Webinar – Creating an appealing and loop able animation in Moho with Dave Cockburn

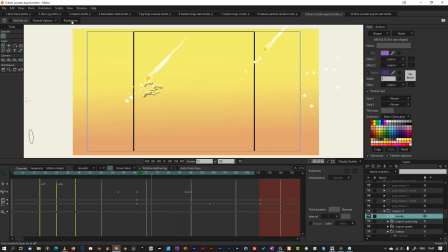and randomize them. So this will just change the positions of where all the particles start. And if you do that for each meteor you bring in, it just changes them a little bit, so it's not so obvious that it's exactly the same meteor, even though the fiery tail is exactly the same.
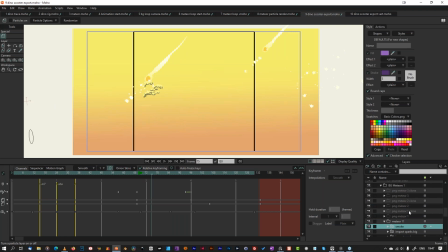But just remember that if you are doing the clone meteors, the meteors that hide the seam, the particles should be the same. So if you randomize the first one before you do the clone of it, it will work.
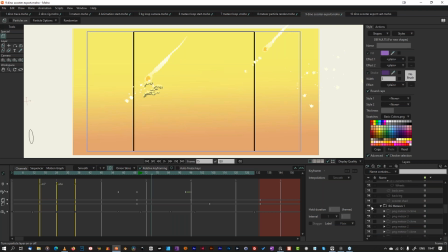If you randomize both of them, it won't. So with that out the way, turn me dinosaur off. Hey.
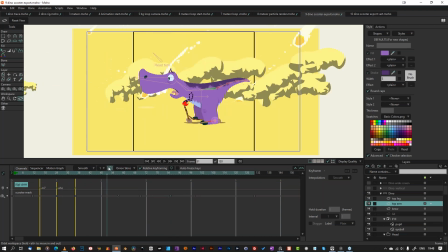The other thing I've done here is when the bigger meteors hit,
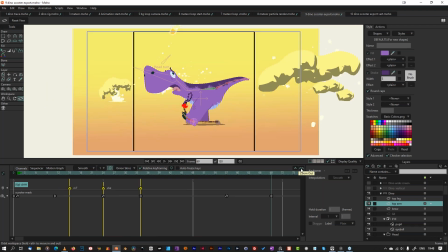I have put a bit of camera shake, and that's easily done using the camera track. Basically just create a keyframe in there and
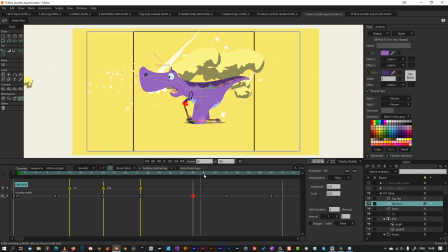make it noisy. Simple as that. And because so that will only work on the background.
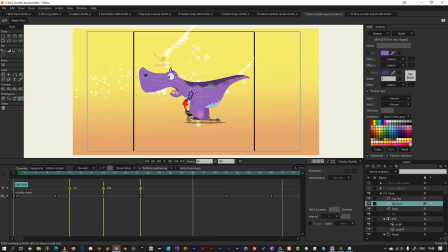And because the dinosaur is unaffected by the camera, you would have to go into the dinosaur and look at the dinosaur's layer transition and do the same in there.
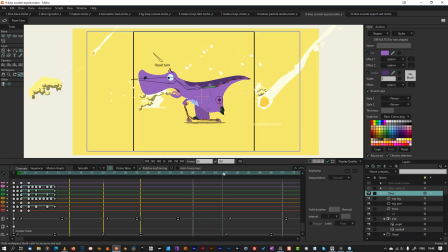Maybe a couple of frames later, just to enhance the effect.
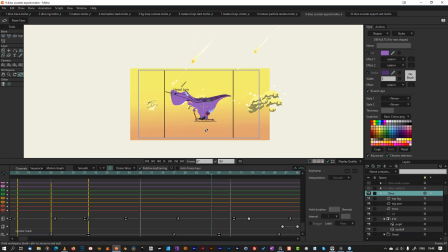How are we doing? Oop. So output.
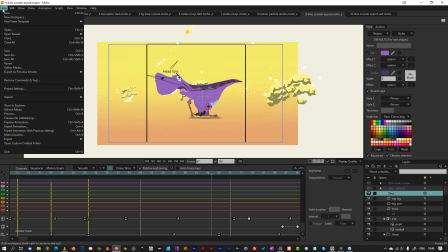I worked at 1920 by 1080. So go to project settings.
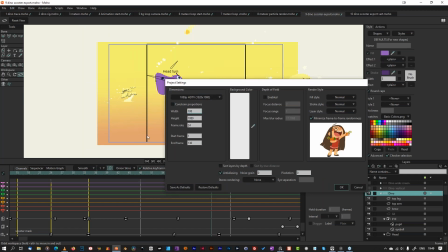I'll go to 1080 by 1080,
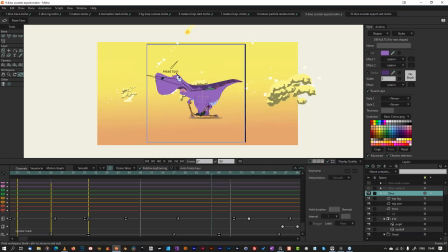which will mean we will export when we render a square version. You can then go through and export different versions quite easily.
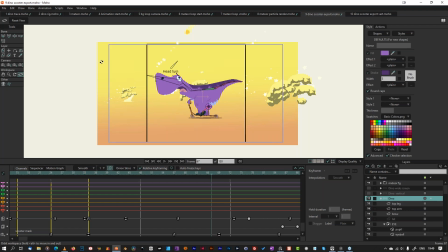So if I revert that, I can do the full 1920 HD version, but I blew up the dinosaur a little, as you can see, just using the space a lot better. I should turn off my square guide.
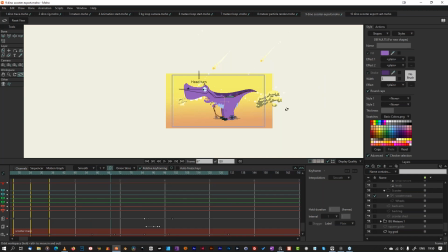And basically the way to do that, when the dinosaur has a bit of animation, which would be this, all the camera moves or whatever, basically select the icon.
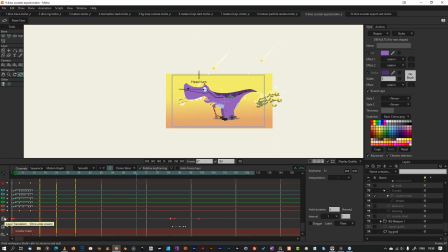It will select all the keyframes on your timeline, and then you can
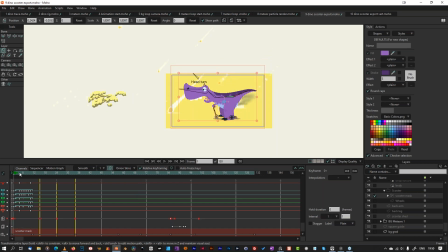then you should be able to, if you go to the right frame 0, you should be able to move everything at once.